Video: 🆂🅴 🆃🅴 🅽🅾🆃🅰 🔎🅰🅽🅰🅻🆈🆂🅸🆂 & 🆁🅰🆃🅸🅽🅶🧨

Balele Pons, Iguaina. And I'm really excited because we are counting down to the end of 2020. And you guys know it's almost the end of 2020. Making these videos has made me realize how good of a feeling it's about to be. But I'm excited for this song because when Guayna sings Se Te Nota with his voice, it's a banger. It's a banger, guys. But now we're just gonna look at more of the production and give it a nice reaction. And then at the end, we're gonna be rating it.
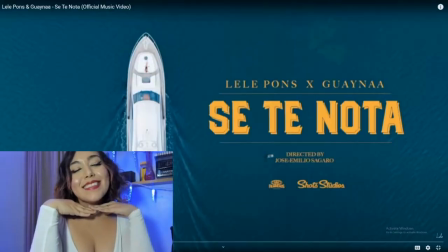So make sure you stay till the end. Thank you. Hey everybody, this is Voice Over Mars here.
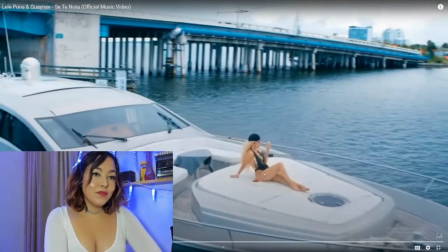You may remember me from my Halloween special where I did a whole bunch of Halloween zodiac looks and I walked you through it afterwards. It was a bit of a relaxing ASMR experience and it wasn't usually what I do for my music video reactions,
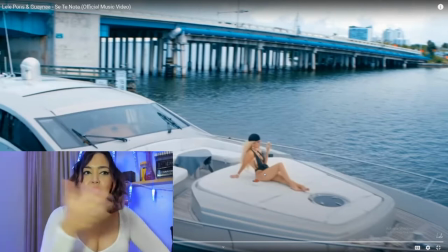but unfortunately this specific part that I recorded, the voice, did not go through. And so it's okay. At the end of the day, it still got recorded. We're still doing the thing out here.
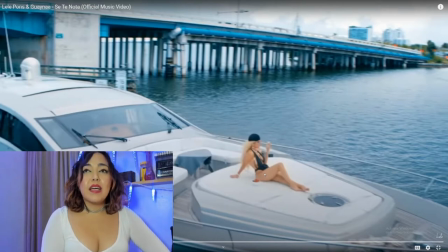So I'm gonna go ahead and walk you through what I can really remember about my reaction. But here we provide both kind of experiences. So here we have Lele on the top of this boat.
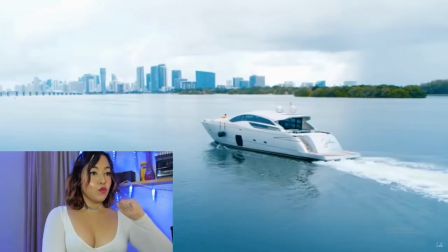And she's bringing a lot of vibes. She's bringing some money vibes. She's bringing some boss vibes.
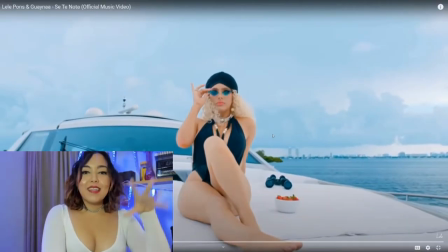She's out front of her yacht. She's alone. She has this kind of wrap on her head that speaks money. A nice monokini that is black to exude class, if you will.
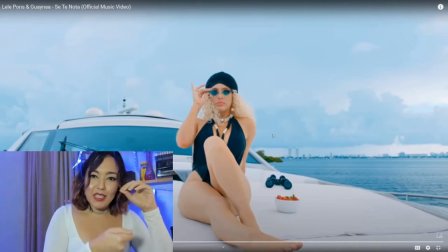And so they're setting up the scene here.
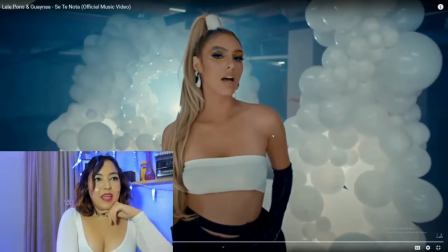So we have a different scene here with Lele. She has this black and white, she has these gloves, a nice tall pony, tall blonde pony, a makeup look, and some balloons in the background.
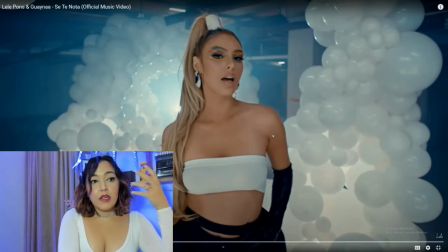Now I do recall when I was doing my reaction kind of wondering why there was so many balloons in the background, you know, because when I think of balloons, and especially with a dark scene around it,
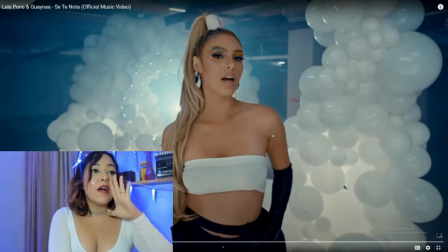almost like a warehouse or garage around it, or just this like dark lighting,
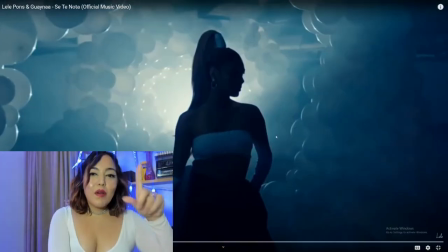it might be like an entrance to a gymnasium for like a homecoming. That's just my recollection. And so I think that there should have been a little bit more due diligence on what
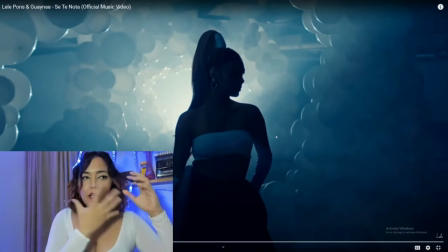balloons can project to an audience and how people associate things.
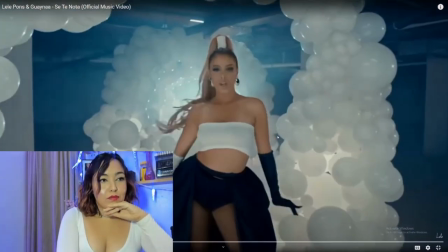So I'm interested, like, what do you associate these balloons to?
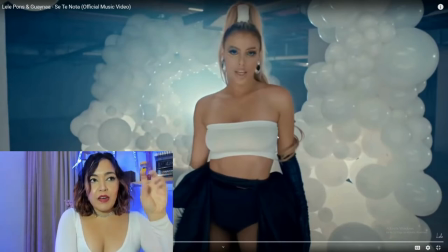Like, do you just see it as a set? Do you
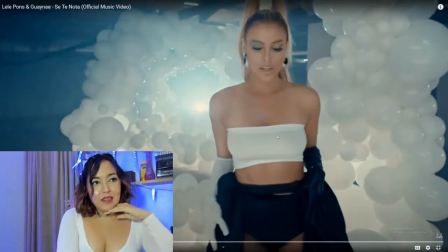recall a moment? Like, to me, it just reminds me of homecoming. That's when I see arches like this.
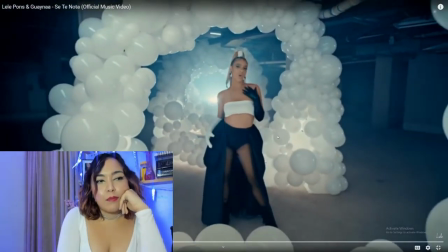So it's interesting. I like that it's a spiral. I like that it's trying to give some dimension and that there's almost a bit of a portal behind her.
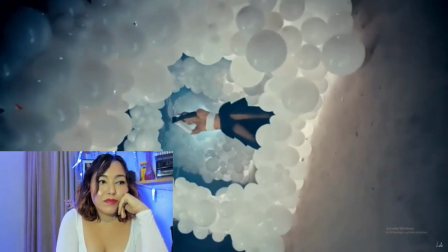There's a lot of camera movement.
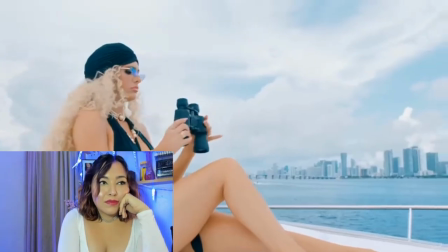I don't think they messed up there as far as the camera movement, but it's just the association.